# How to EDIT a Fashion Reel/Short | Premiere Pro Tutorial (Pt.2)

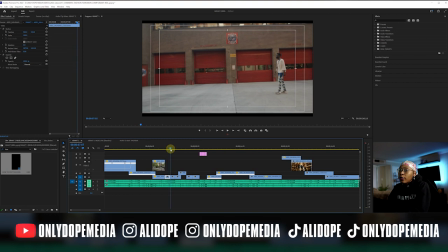(4:08)
I laid out all my A-roll, my strong A-roll. Like this is all B-roll at the top, as you guys can see. But I laid out all my A-roll, my clips of all my clips.
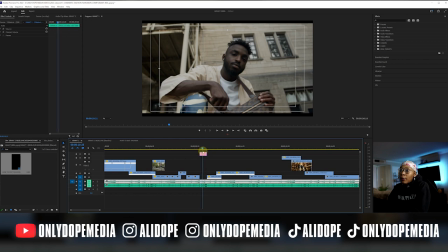(4:20)
I just went and laid them out. I laid out my photos on the timeline.
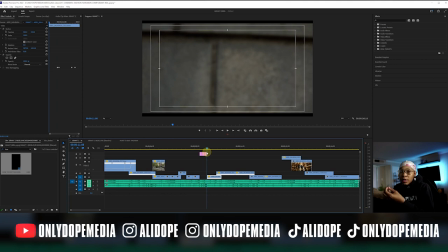(4:24)
Real short clips, so it gave the motion, because all video is our motion pictures,
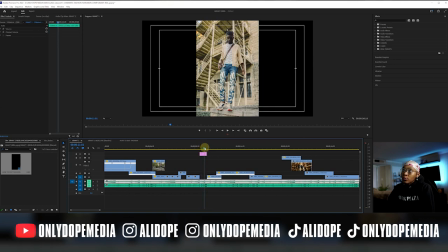(4:31)
so you can use pictures in them as long as they have some sort of motion and it's moving in some sort of way. That's what I meant by mixed media and going the extra mile in part one.
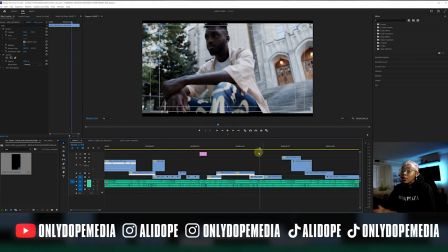(4:41)
After that, I pretty much laid everything out, added all my time remaps, which I shouldn't have done now that I learned the hard way in Resolve.
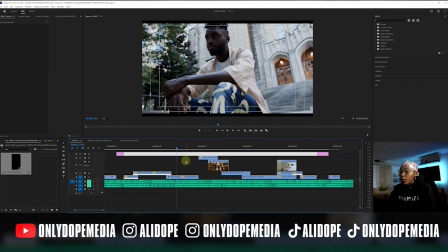(4:49)
When I sent it over to Resolve, it gave me all kinds of problems when I brought it over, but you know, you live and you learn. This was a practice test anyway, so
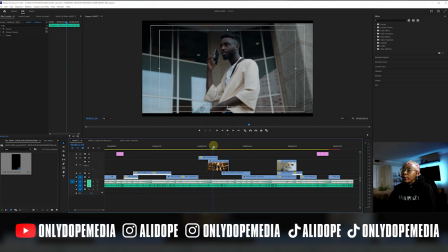(5:00)
I just did a couple of dope clips that I would cool, and I learned in Resolve when you bring in stuff over from Premiere to make sure you drag a little extra, because sometimes when you're editing and adding effects later on, the Premiere only has what Resolve sent over,
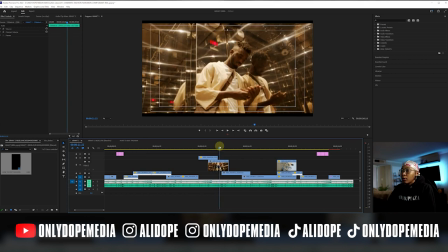(5:16)
which is already colored, because they had to go ahead and render it the color, and it can't render out new clips in Premiere,
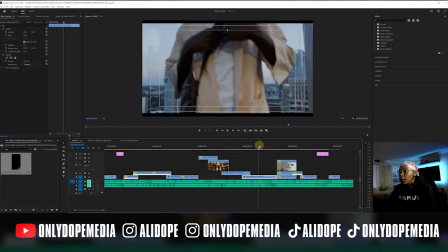(5:23)
if that makes sense. But anyways, it's all pretty much laid out here, laid down.
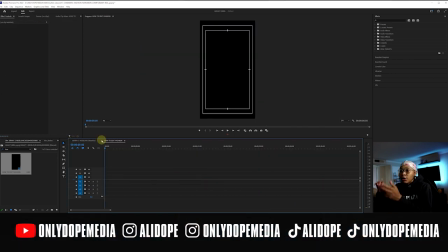(5:31)
So then I went, I sent it to Resolve, right?
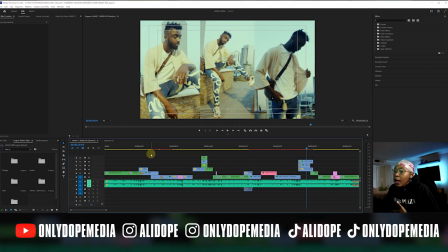(5:36)
After I brought it in from Resolve, I did all my nice coloring, and I added like a dope like film effect to it.
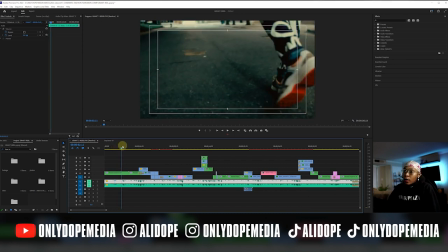(5:42)
I've been using a lot of film coloring grades on my pictures. I don't know why.
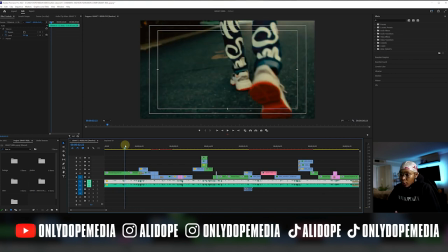(5:47)
I just like that dark, gritty feel. That's my style. You know, that works for me.
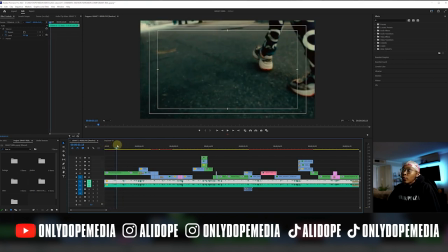(5:53)
So after that, I went ahead and added all these extras. You know, added some warp stabilizer into the image, nested it.
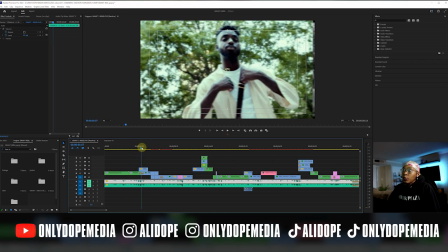(6:01)
You know, now it's looking pretty clean, pretty smooth. This is a pretty cool effect right here.
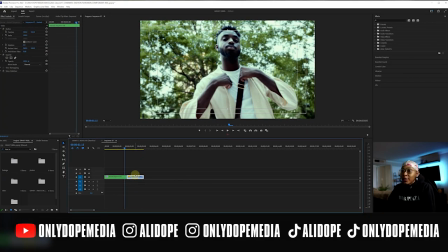(6:08)
You have the two clips. Duplicate this. You can press the Alt and just pull it up.
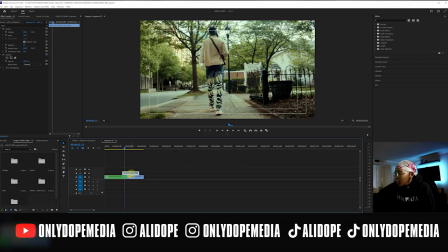(6:14)
You're gonna shift it over by like two keyframes. All right, so this one, we're gonna just hide this for now.
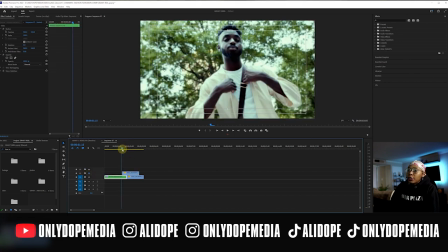(6:20)
And we're gonna add this transition right here.
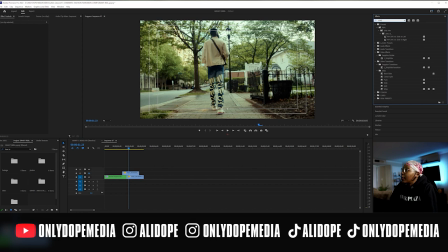(6:26)
That transition would be called, you could just use slide, really. Regular slide, or push.
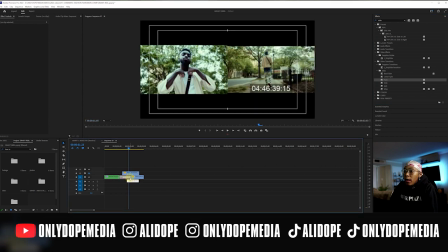(6:33)
We're gonna use push. We'll use push. All right, so we got the push going.
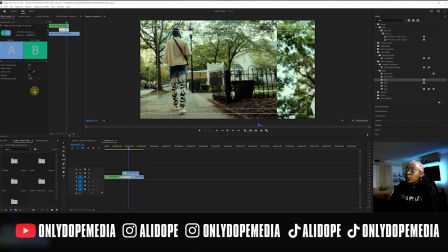(6:41)
Anti-aliasing, we turn that high.
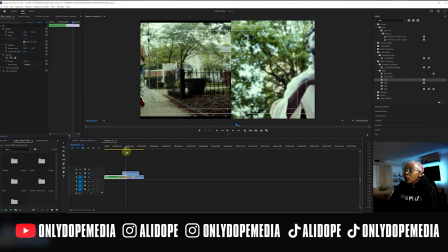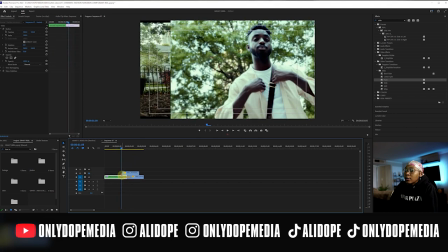(6:51)
So now we got a nice little push going.
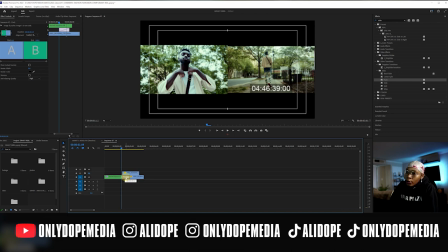(6:54)
Put the push down to like the corner of the where these line up right here.
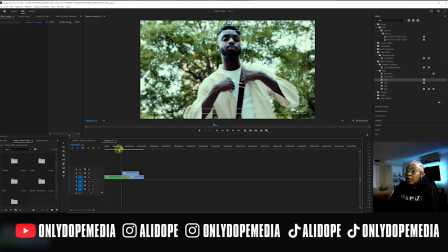(7:02)
Your first clip on top, and the two clips. Make sure everything aligns, so it looks everything is looking at once.
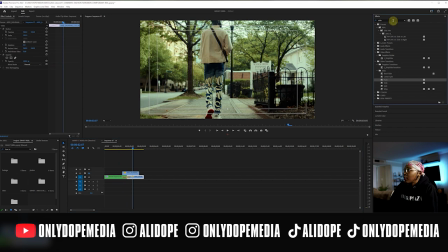(7:09)
Boom. Now I want to add some discolorization to the bottom clip, just so it's different textures when it's making this movement. We're gonna just add a black and white.
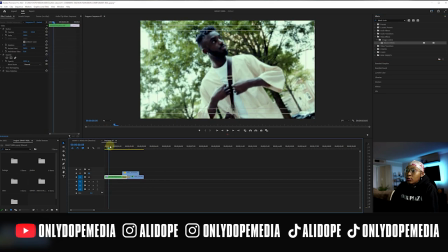(7:26)
Right here on the bottom clip. So now you got this push to the clip right here.
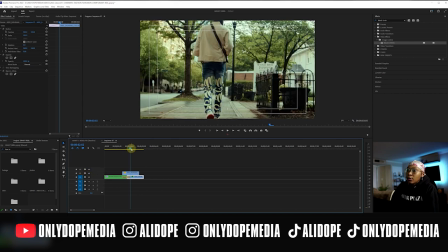(7:31)
Now with this one, we're gonna just turn this back on, and as you can see, now it just drops and you see nothing.
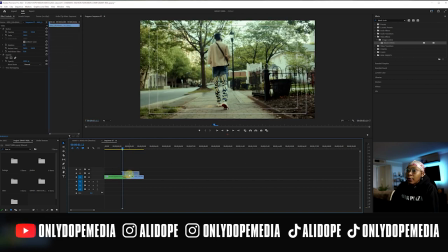(7:37)
So now with this one, I'm gonna click right here, and we just do a quick little keyframe action.
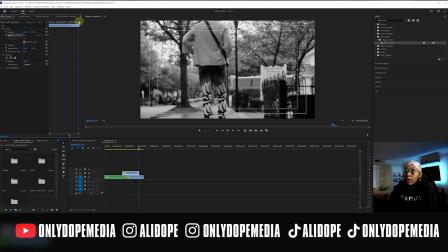(7:43)
Start it at 0 and then go all the way to the end, and then just go back to 100 or whatever you want to do it. You could even go up to these corners here in the middle, go back down,
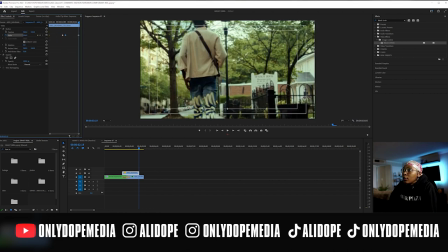(8:03)
and then end back on at 100. Be tricky, you know, play around with the keyframes. That's how you learn.
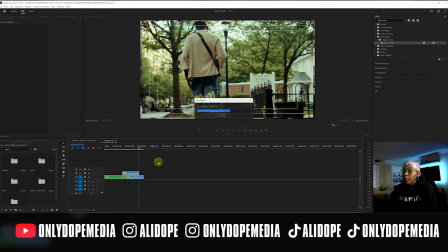(8:14)
Then you're gonna just easy ease these, and now you got the dope effect.
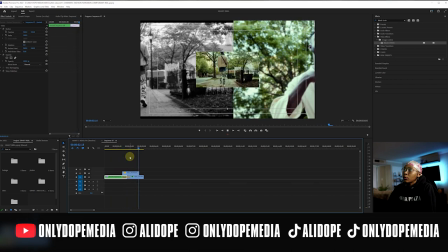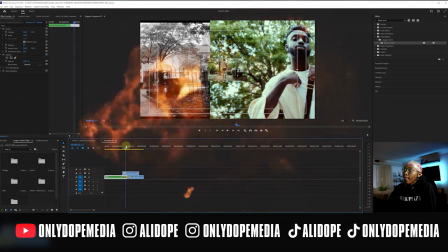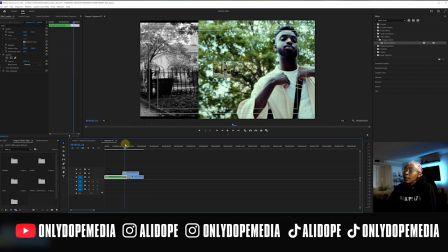(8:30)
So, boom, you got that. It's coming in as the other one leaves.
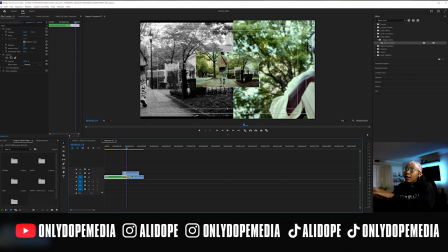(8:36)
So now you got textures. You see how it's like, see, that's a frame in itself. You know what I'm saying? Like, if somebody stopped your video, that could be a cool frame. And it comes at you out of nowhere.
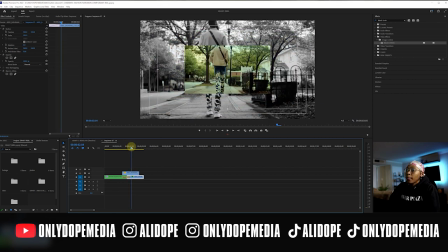(8:47)
It lines, comes back small. And if you wanted to, when it comes back small, I could grab this,
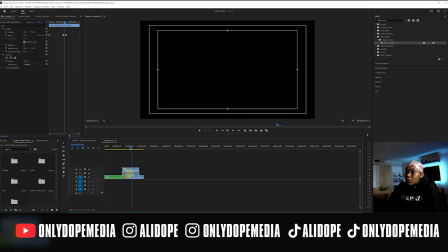(8:58)
duplicate that, shift it over a little bit.
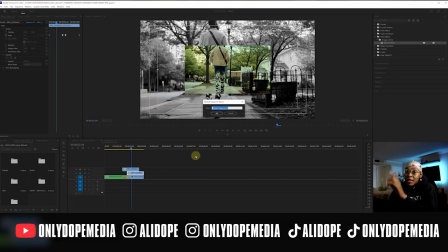(9:04)
I can even nest it, so then it keeps the keyframes that's already in there. It'll keep those keyframes. I'm nesting it, and I'm just making it a little bit bigger than the one underneath, just so it has texture.
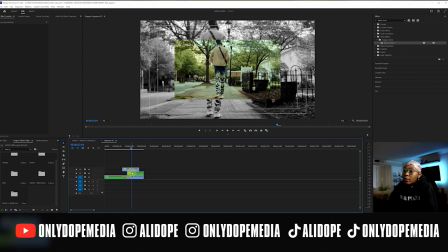(9:18)
But it's gonna do the same exact thing, maybe a little later, because it is back to a couple of keyframes.
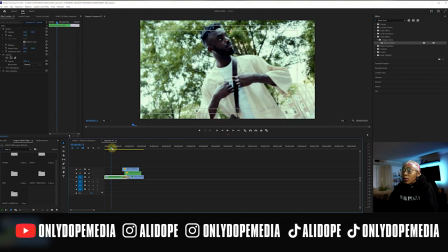(9:24)
So now it's like staggered. Here we go. Boom.
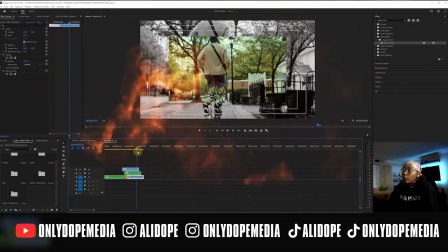(9:32)
Boom. That's pretty cool.
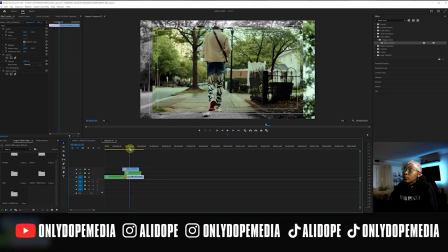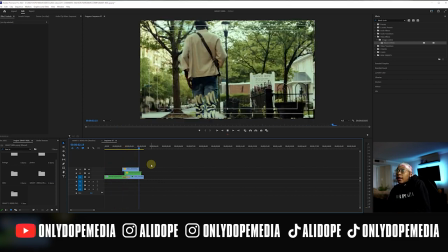(9:41)
It's so much texture going on. It's so many layers. So much movement. And that's the whole key to effects too. You don't have to put a bunch of stuff and mask this and rotoscope that. Sometimes it's cool, but sometimes you just need something quick just to get the point across and to give your shots. Because a lot with fashion films, they don't like a lot of, like, sometimes it depends what kind of fashion film it is, but fashion, high fashion films are more or less like really clean, real more or less focused on the clothes, so they don't want a bunch of effects and stuff on the clothes because you want to be able to see the product.
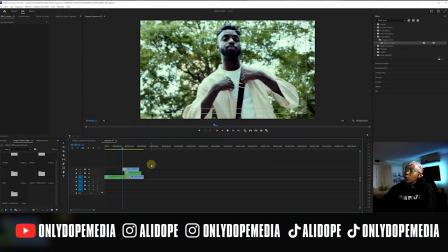(10:13)
So this is a cool little effect just to give it some texture.
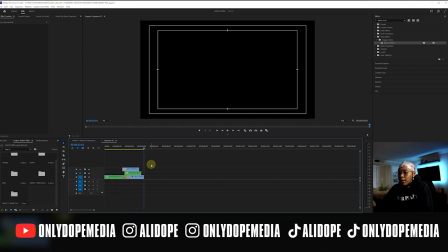(10:20)
Run that one more time. But yeah, that's that effect. So now, as I said, we're going through here.
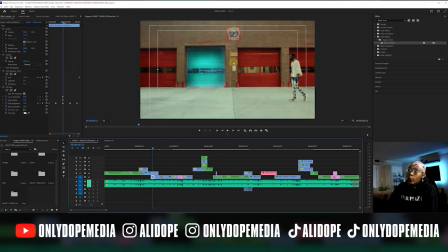(10:25)
This is a pretty cool effect too. This is nothing but some quick masking underneath. For this, all I did was take the bottom layer, turn this off.
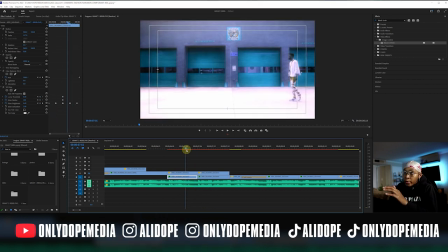(10:38)
So the bottom layer, I added these, and this is all in Premiere too. I didn't use any plugins, nothing. For the bottom layers, I just added a HLS and a VR glow
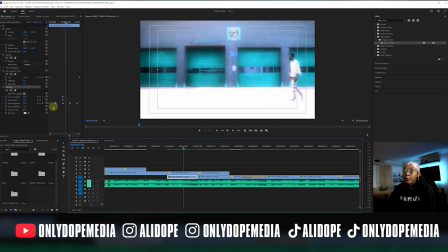(10:53)
and gave the glow some pop. I just added a few keyframes into the brightness, into the radius, to give it this like shining type of vibe. And I just circled, you know, the HLS, and I just circled the hue like 150, 170, I think it is.
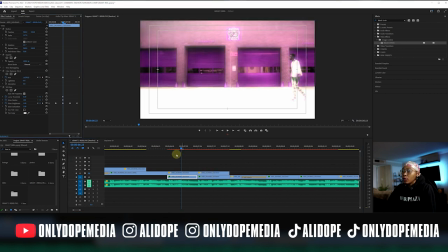(11:12)
Just so, you know, you could change the colors a little bit more. So boom, now you have this at the bottom.
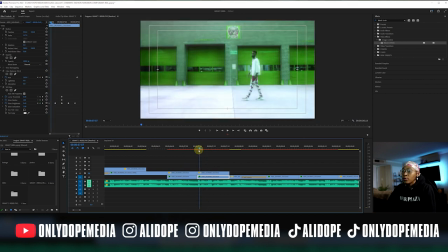(11:20)
But that's, once again, I said it's too much going on for fashion films. So what I did was, like I said, duplicate those on top.
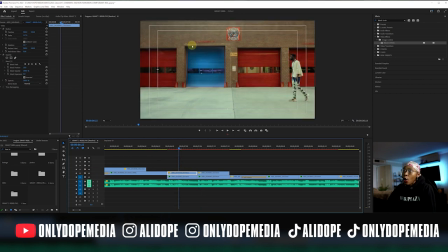(11:30)
This was the original footage. So now all I did was mask out the doors. Since it's pretty easy, doors and things like that is easy to mask and keyframe, because it's not too many
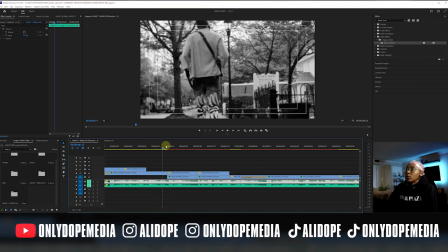(11:45)
points and it doesn't take too much time. You can do it quickly. So boom, now you got the door changing colors.
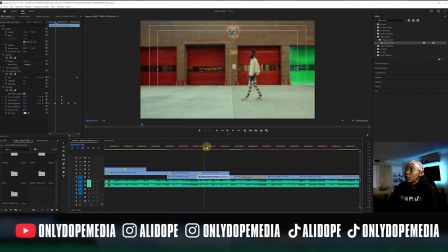(11:53)
He's kind of like looking over at the door. That's pretty cool. This one, the door that he just passed, now that one's blinking. And if I really wanted to, if I had extra time, I would have done each little window and probably did the window through behind him, and I probably would have rotoscoped it.
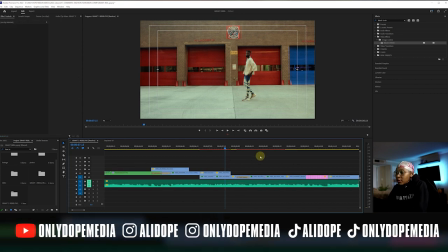(12:08)
Like I said, it's levels to this, but I'm gonna start doing some more Premiere tutorials, stuff like that.
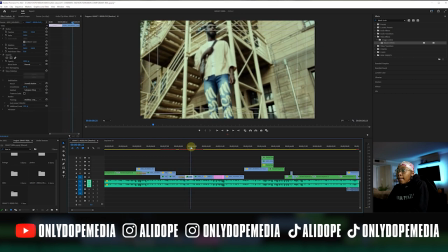(12:13)
I like talking about how I break down some of my edits and stuff like that. So boom, that's pretty clean cut.